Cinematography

And then you can also think about films that are captured digitally, like the director David Fincher has made his last 3 films, Zodiac, The Curious Case of Benjamin Button, and now Social Network, using digital cameras that record onto hard drives. So there is no film until the very end of the process, when they record out the negative and make a release print that's screened in the theater. So in those cases, you have no choice. I mean, it was born digital, so it should be archived digitally. But how to do that reliably and inexpensively is something that Hollywood is still trying to figure out.
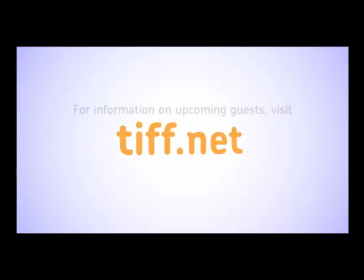Well, now that I've depressed myself, any other questions? Yes.
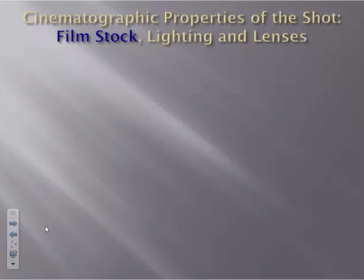Although most films are now shot in color, there are many exceptions. Good Night and Good Luck from 2005,
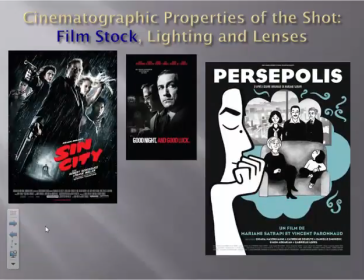Persepolis from 2007, Sin City, which was filmed in black and white with color added in post-production,
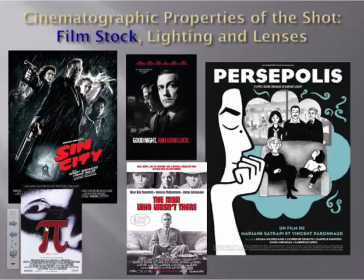Pi from 1998, The Man Who Wasn't There from 2007, and many more. Some films like Memento use both black and white and color. Which stock is right for a particular film depends on the story being told.
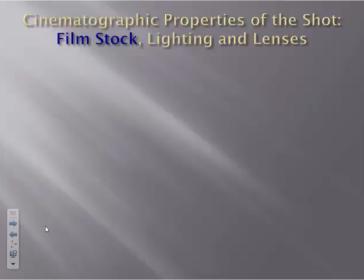It is important to understand that black and white does not mean no color. Black and white and the ranges in between are color.
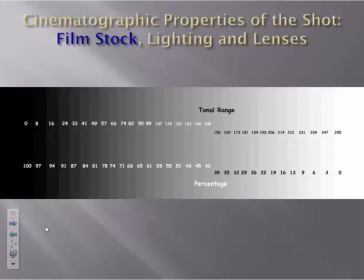Black and white offers compositional possibilities and cinematographic effects that are impossible with color film stock. It has distinct contrast and hard edges.
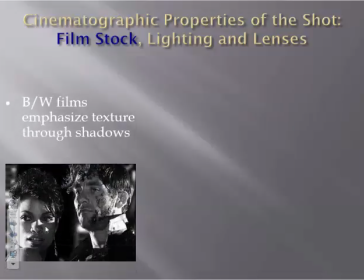Black and white films emphasize texture through shadows and spatial depth through lighting and lenses.
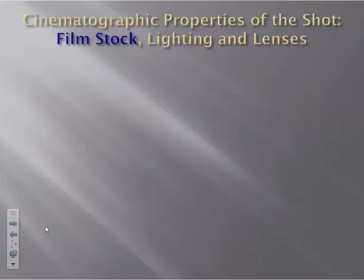Now let's talk about color. Film artists and technicians can manipulate the colors in a film as completely as they can any other formal element.
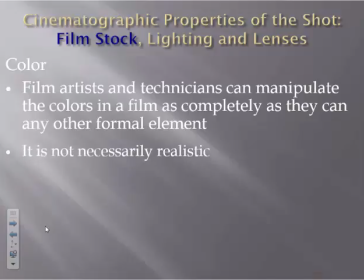It is not necessarily realistic. In Barry Lyndon from 1975,
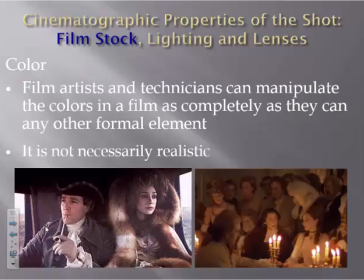color is used expressively to convey both a historical period and a painterly world of soft pastels.
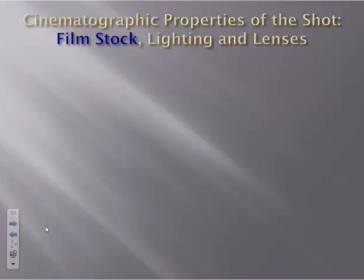It can be used in a symbolic way to emphasize, underscore, or mute the dramatic or emotional nature of each shot.
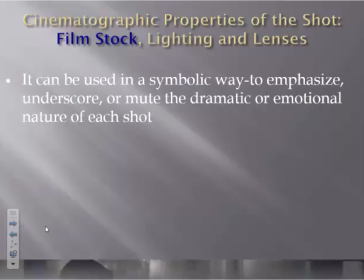In Pleasantville, in 1998, color symbolizes freedom, knowledge, and self-expression.
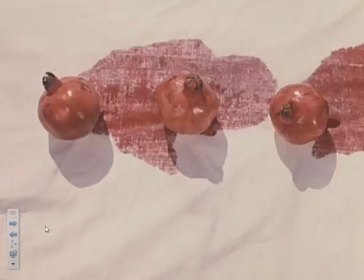In the opening shot of The Color of Pomegranates from 1968, which is associated with the poet's youth, we see bright pomegranates.
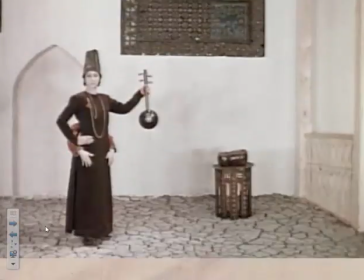In the closing images, which tell the story of the poet's last moments, they use mostly grayish, brown earth tones.
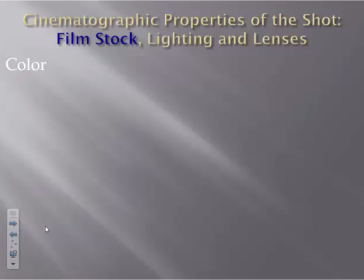It can be used to represent a heightened reality through exaggeration.
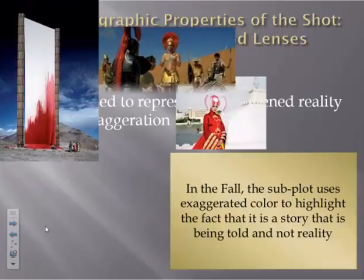In The Fall, the subplot line uses exaggerated color to highlight the fact that it is a story being told.
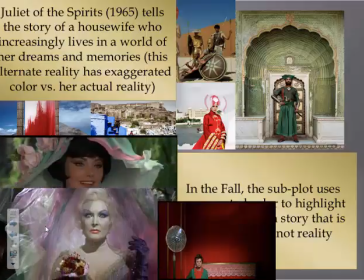Juliet of the Spirits tells the story of a housewife who increasingly lives in a world of her dreams and memories.
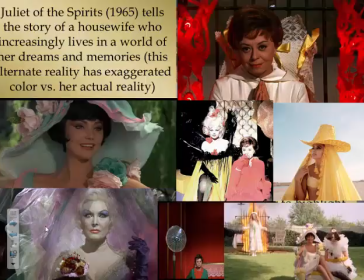This alternate reality has exaggerated color versus her actual reality.
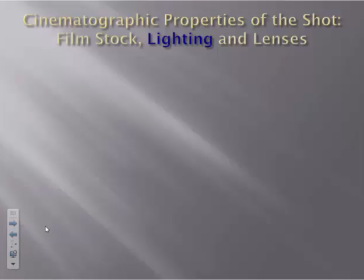Now let's discuss lighting, which we talked about briefly during mise-en-scene lesson.
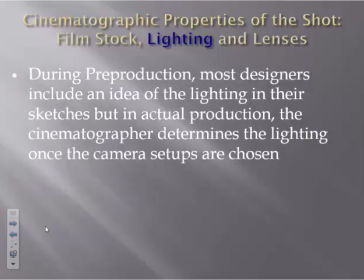During pre-production, most designers include an idea of the lighting in their sketches, but in actual production, the cinematographer determines the lighting once the camera setups are chosen.
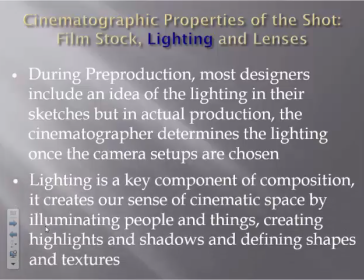Lighting is a key component of composition. It creates our sense of cinematic space by illuminating people and things, creating highlights and shadows, and defining shapes and textures.
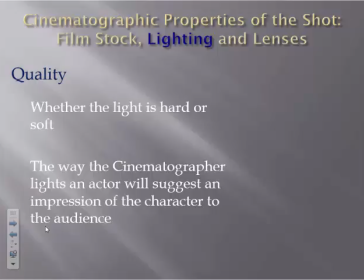Quality of light refers to whether the light is hard or soft. The way the cinematographer lights an actor will suggest an impression of the character to the audience.
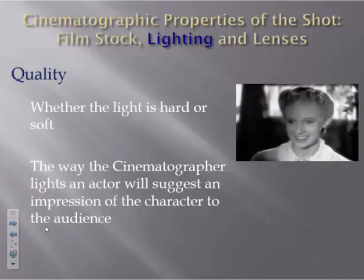Here we see an example of soft lighting. Here we see an example of hard lighting.
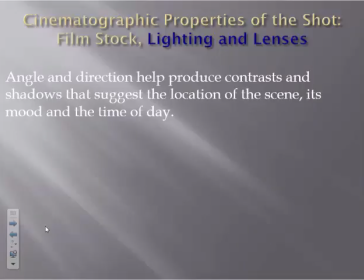Angle and direction help produce contrasts and shadows that suggest the location of the scene, its mood, and the time of day. The most common technique is the 3-point system.
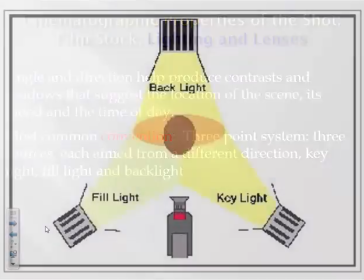3 sources, each aimed from a different direction: key light, fill light, and backlight.
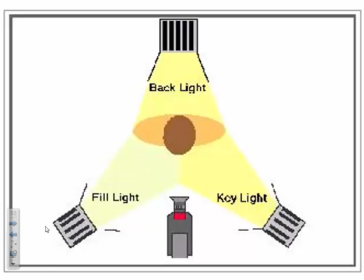Key light is the primary source positioned to one side, creating hard shadows. Fill light, opposite key light, adjusts the depth of the shadows created. Backlight, positioned behind and above to create highlights along the edges as a means to separate subject from background and add 3-dimensionality.
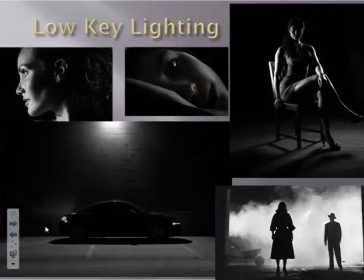Low-key lighting is when little or no fill light is used. The ratio between bright illumination and deep shadows is very high. It creates an overall gloomy atmosphere that we see in horror films, mysteries,
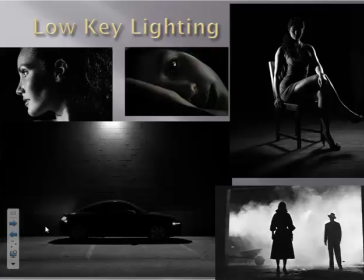psychological dramas, crime stories, and film noir, where its contrasts between light and dark often imply ethical judgments.
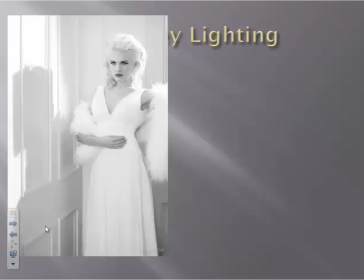High-key lighting produces an image with very little contrast between the darks and the lights.
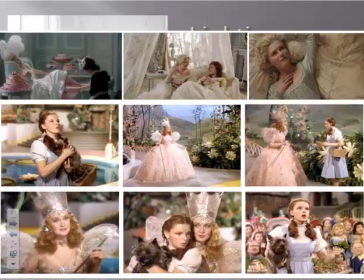It is flat illumination and does not call particular attention to the subject being photographed.
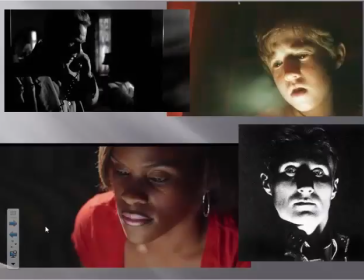Lighting from below creates eerie, ominous shadows on the actor's face by reversing the normal placement of illumination and shadow.
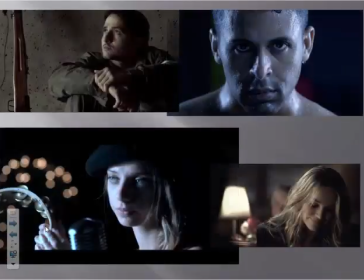Lighting from above can make a character appear threatening, mysterious, or vulnerable.
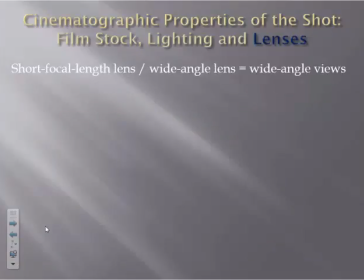Short focal length lens, also known as wide-angle lens, produces wide-angle views.
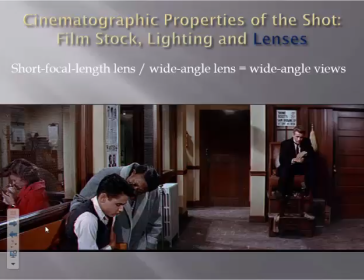It makes the subjects on the screen appear farther apart than they actually are.
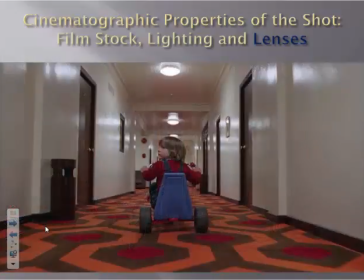Because this lens elongates depth, characters or objects moving at a normal speed from background to foreground through the stretched depth might appear to be moving faster than they actually are.
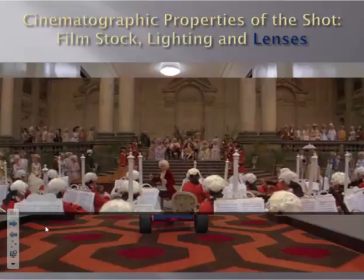Wide-angle lenses show a vast location while maintaining foreground and background in focus.
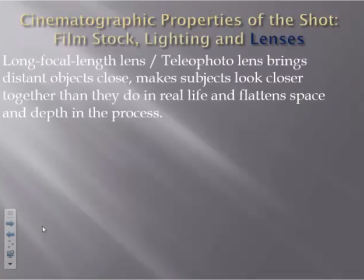Long focal length lens, also known as the telephoto lens, brings distant objects close, makes subjects look closer together than they do in real life, and flattens space and depth in the process. A subject moving from the background toward the camera might appear to be barely moving at all.
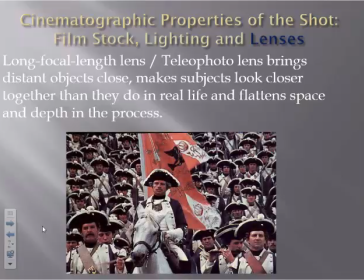This image from Stanley Kubrick's Barry Lyndon shows the flattening effect of a long focal length lens. The marching soldier's forward progress seems more gradual as a result.
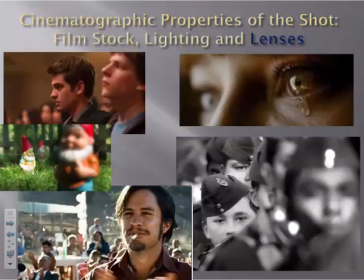Depth of field is a property of the lens that permits the cinematographer to decide what planes or areas of the image will be in focus. As a result, depth of field helps create emphasis, either on one or more selected planes or figures, or on the whole image.
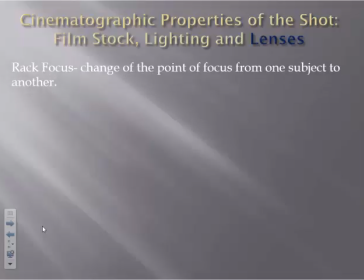Rack focus is the change of the point of focus from one subject to another.
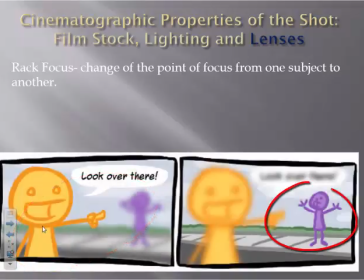This technique guides our attention to a new, clearly focused point of interest, while blurring the previous subject in the frame.
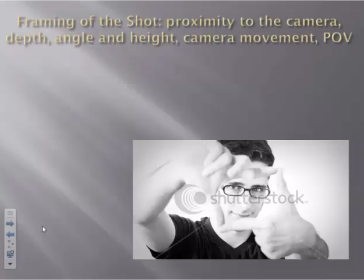Now we will discuss framing of the shot, which includes proximity to the camera, depth, angle and height, camera movement, and POV.
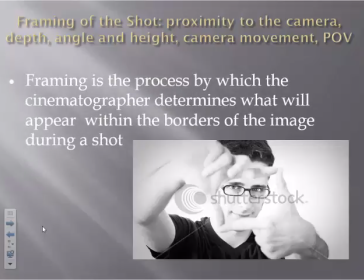Framing is the process by which the cinematographer determines what will appear within the borders of the image during a shot.
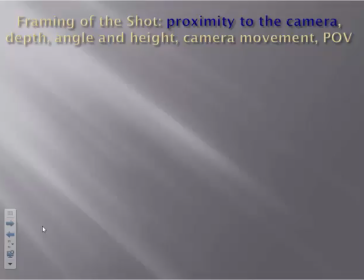Proximity to the camera. The most commonly used shots in a movie are extreme long shot, medium long shot, medium shot, medium close-up, and extreme close-up.
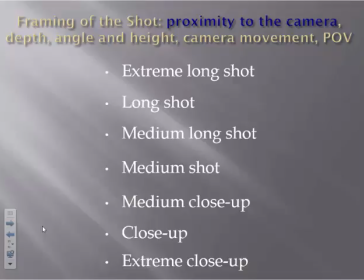They all refer to the distance between the subject and the camera. The proximity of the camera to the subject affects our emotional response to them.
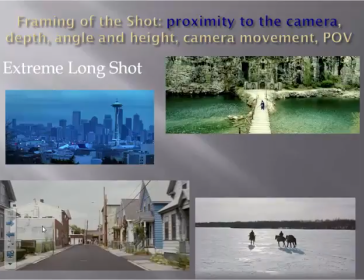Extreme long shot covers a great distance. The subject is often too small to be recognized.
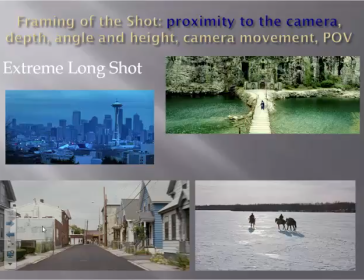We get a wide view of the location and is also called an establishing shot because it establishes the location.
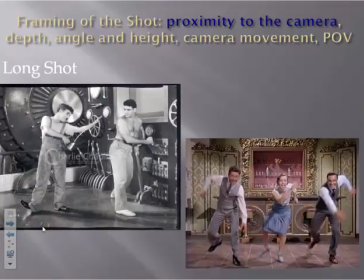In the long shot, also known as the full body shot, we see the character's full body and some of the surrounding.
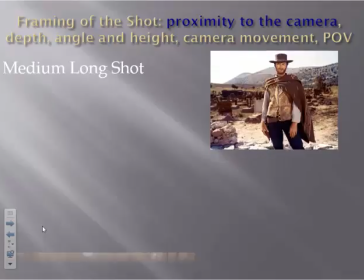The medium long shot shows characters from the knees up.